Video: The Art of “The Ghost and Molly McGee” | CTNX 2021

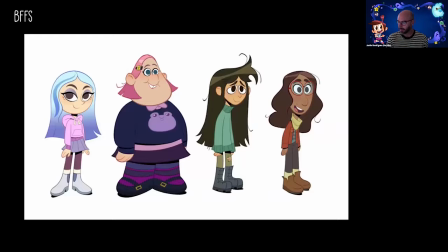24:45 And then we have Kat, who was supposed to be one of Molly's bigger friends, but as the writing kind of went on the show, she didn't end up playing as big a part as we kind of originally thought she was going to. But I still love her design, and I think she's super cute.
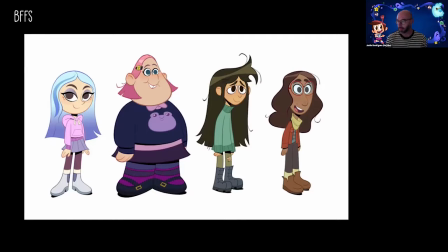25:02 And then we have Libby, who is Molly's best friend. she's a little more demure, she's a little more shy. So we actually had a really rough sketch early on from our storyboard supervisor,
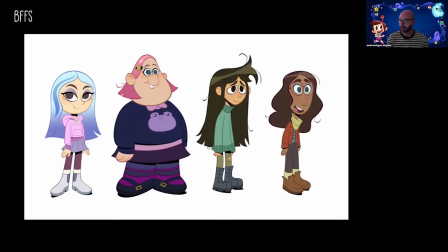25:19 storyboard specialist, Noelle Belknap, who did a really rough pen drawing of her. And she had this cool turtleneck and this messy hair, and I really loved that. And so we gave her the turtleneck, and it ended up actually being a big story moment.
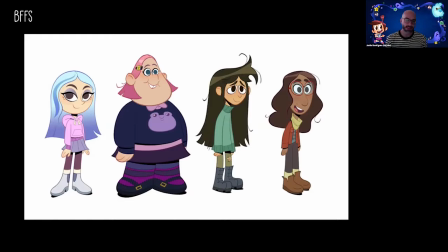25:37 So she loves turtles. She uses her turtleneck to hide inside. So it's a good example of how the design kind of started to inform the story a little bit more, which anytime we can do that, I love. And she actually never takes her turtleneck off.
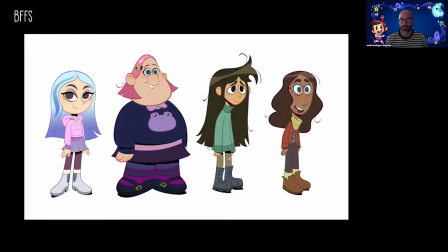25:54 It kind of became a thing throughout the show that no matter what she's wearing her turtleneck underneath, because it's kind of like a safety blanket for her. And then we have Sheila on the right, who is,
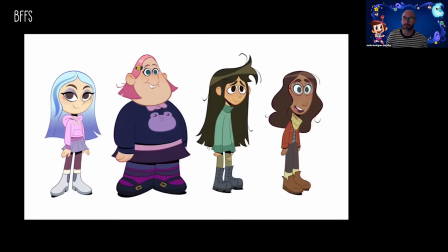26:08 I think she's supposed to be Indian. She's just a really cool, cool girl that Molly's friends with.
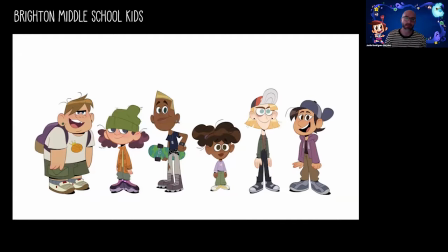26:17 So for the Brighton middle school kids, when we started populating this school, we really wanted to make it feel real. And we wanted to highlight diversity in both race and ethnicity, but we also wanted to show diversity in interests and personality.
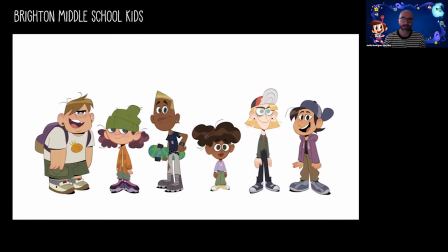26:37 We tried our best to play against tropes. I kind of feel like the normal high school tropes of jocks and preps and goths and all of that stuff, like from what we've learned through research, is kind of starting to go away. Kids are kind of into everything now.
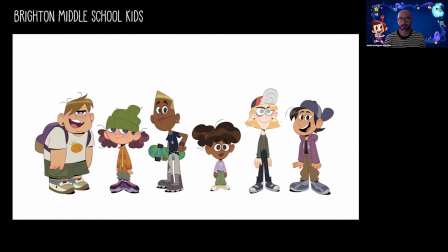26:57 The football quarterbacks also in the High School Musical and stuff like that. So we really wanted to kind of play against archetypes and just make these kids kind of not stereotypical and not fit into categories, but just be kind of contemporary and cool.
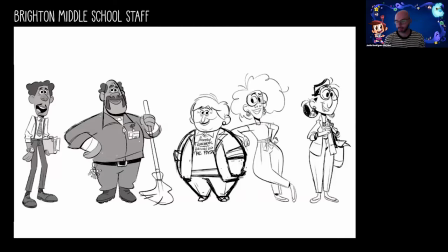27:19 These are some of the Brighton School staff. We have Principal O'Connor, we have the custodian, we have Mrs. Roop, who is based on Madison Bateman, our story supervisor's actual, I think, 5th grade teacher. And
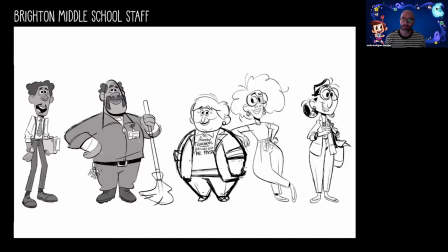27:36 I mistakenly brought up, oh, it'd be funny if she wore a different history pun t-shirt every episode she's in. And then after about 10 puns, I ran out of puns. So if you watch the first 10 episodes, she has a different pun t-shirt on, and then we start to recycle them.
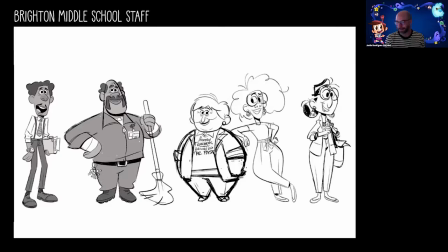27:55 But I found these like weird, history pun t-shirts for history teachers on Etsy, and I thought they were really funny. So I just wanted to incorporate that. We have her wife Pam, and then we have Ms. Lightfoot.
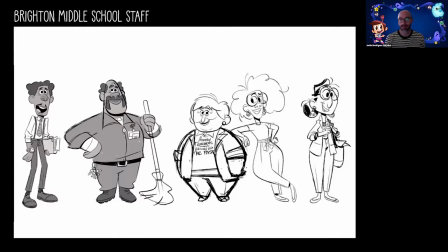28:13 This is also a good example. These are actually pre-designs. So these are the not finished designs. So I did these based only on the script, so the board artist would have something to follow. And as you can see, they're at varying degrees of finish, right?
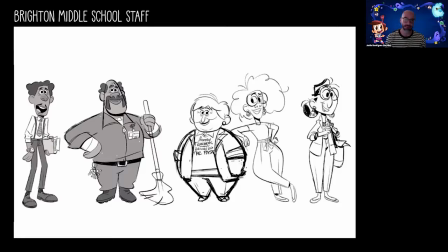28:30 So sometimes I have a lot of time, and sometimes I don't have a lot of time, and that's why some of them are more messy than others. And then I think for all of these, I would provide at least 3 different choices for them to choose from, and these are the ones they ended up choosing.
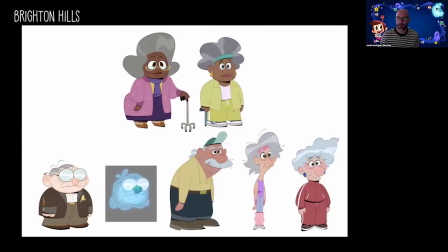28:45 Here's some of the elderly people that we have that live at Brighton Hills.